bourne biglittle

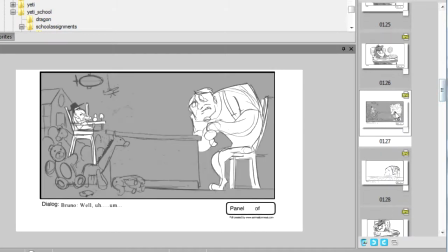That will explain that to the audience better. Okay, so now you have this shot here. All the toys and stuff.
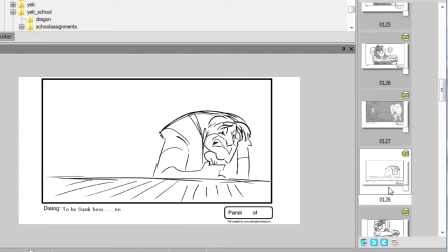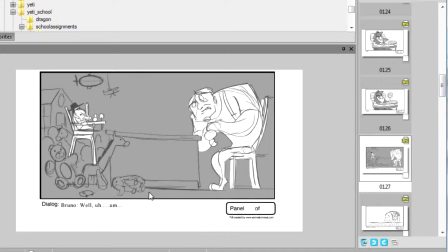I'm supposing this is like an establishing shot. Because you reveal that they're a baby. This is where they're sitting and their size relationship. And then you cut into here.
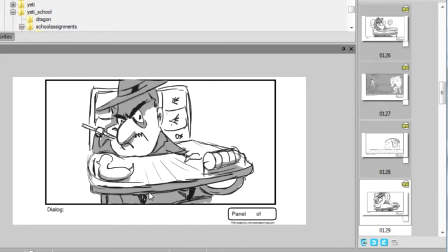This panel.
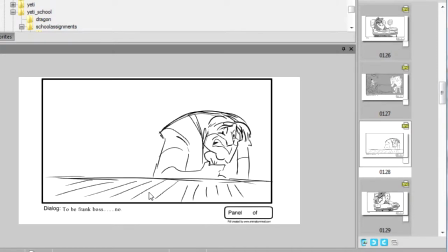Well, I guess it works. It's kind of a problem for me, though.
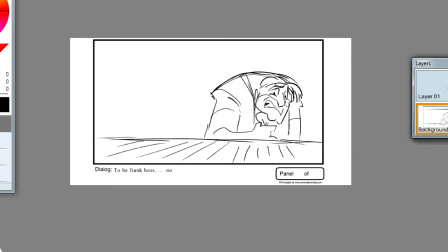I think that this guy should be looking the other direction, because you establish two characters facing each other. The Don is on the left, Bruno's on the right. So you want to put
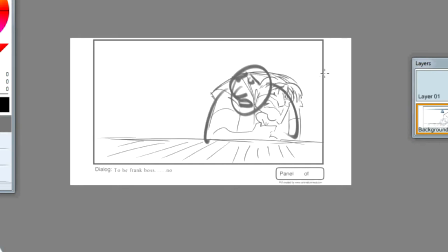Bruno looking, over to him, that direction. I realize you kind of have him turning away from the guy. I don't know that it quite works.
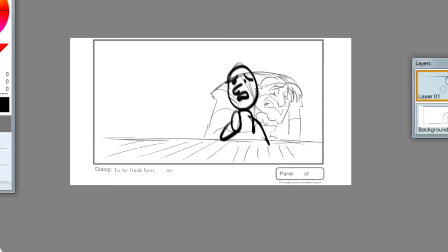Put the scared. He's holding his hat, right? Just think it'd work better this way.
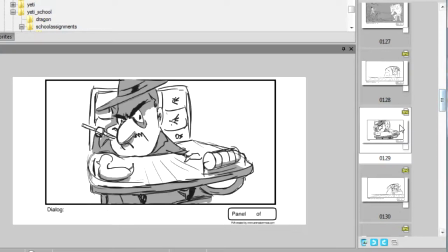So try that on your panel. Next, he's looking at him, scratching his head.
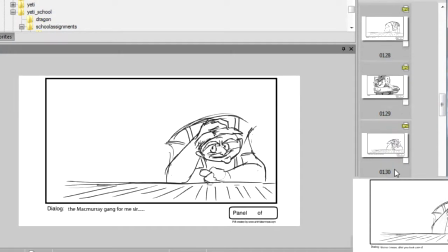Some nice acting there.
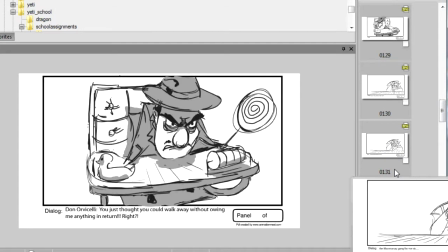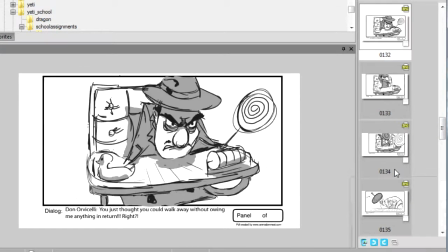Okay, this panel here
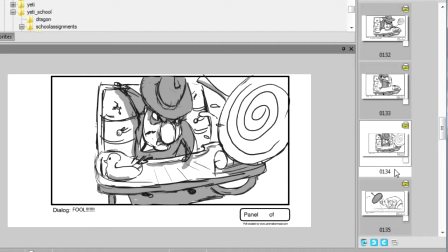is not working because, as we talked about in comedy, flat staging works a little better. So you have this thing coming at us. I guess if you were doing this in 3D, that would be cool, but as far as it being clear, it doesn't quite work.
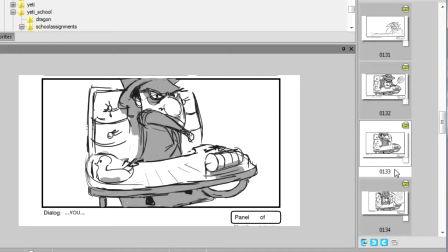You need to restage to make this gag more effective. It needs to be restaged on a flat.
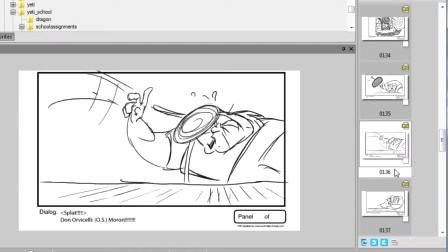Like this part works,
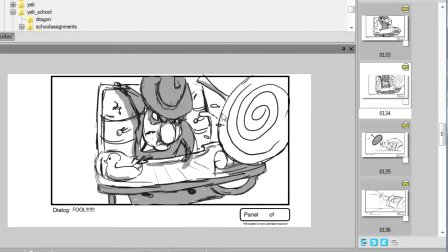but this throwing thing doesn't because there's not enough in between him throwing and that.
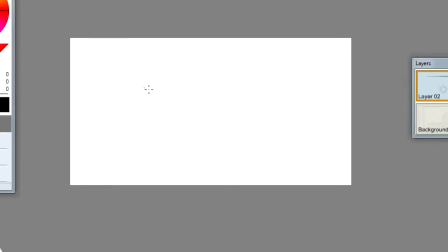So, over here, I would say you have your Don character. He's got the lollipop in his hand.
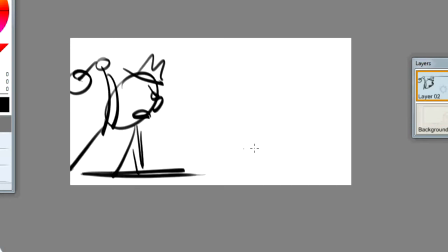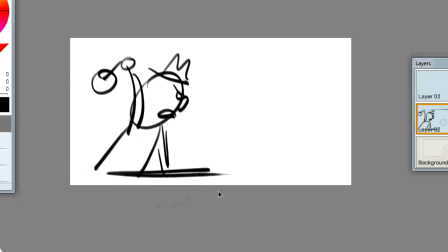We could even, bring this over a bit more. So here's his chair.
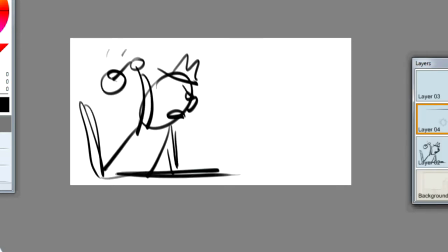He pulls it back. Then the next panel,
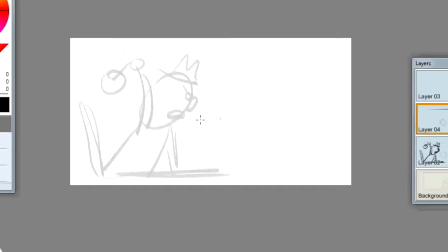the next panel he throws it.
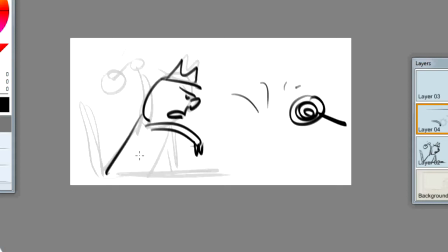Okay, so you see a clear motion between the two panels. This one,
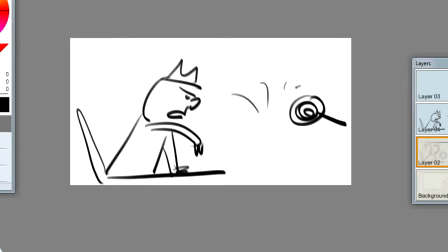that one. Alright, I think you get the idea there. Back to the deal.
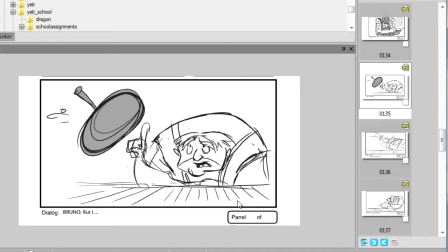Okay, hits him in the face. Bam. These two panels, boom, boom. You need more silhouette value.
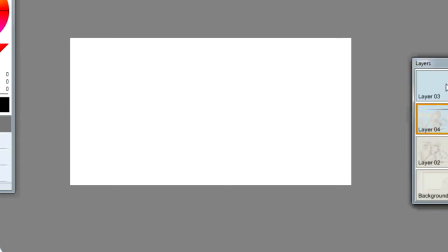You need to see
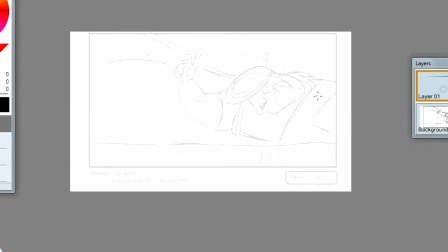Bruno, the impact of this lollipop hitting him. So his hands could be off.
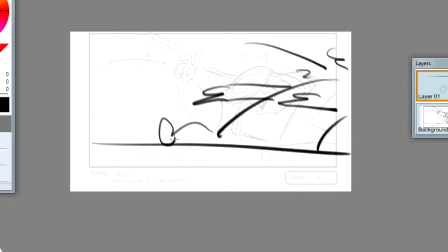His body's off screen. As the thing comes in, smack! So, poof, the thing hit him so hard, pushes him off frame.
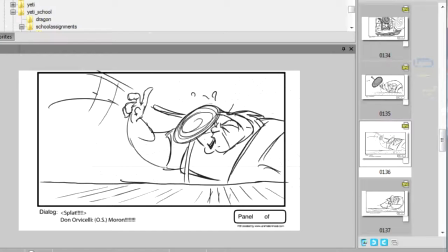I hope you get that. So you see the difference in between the two panels. Alright, next, comes back in, he's got this.
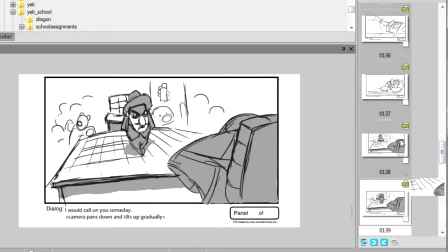Lollipop stuck to his face. The baby character, he comes walking up. That was kind of cool.
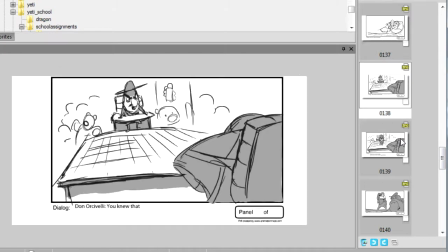I liked this bit. Although, your camera placement here is not good. It's too high.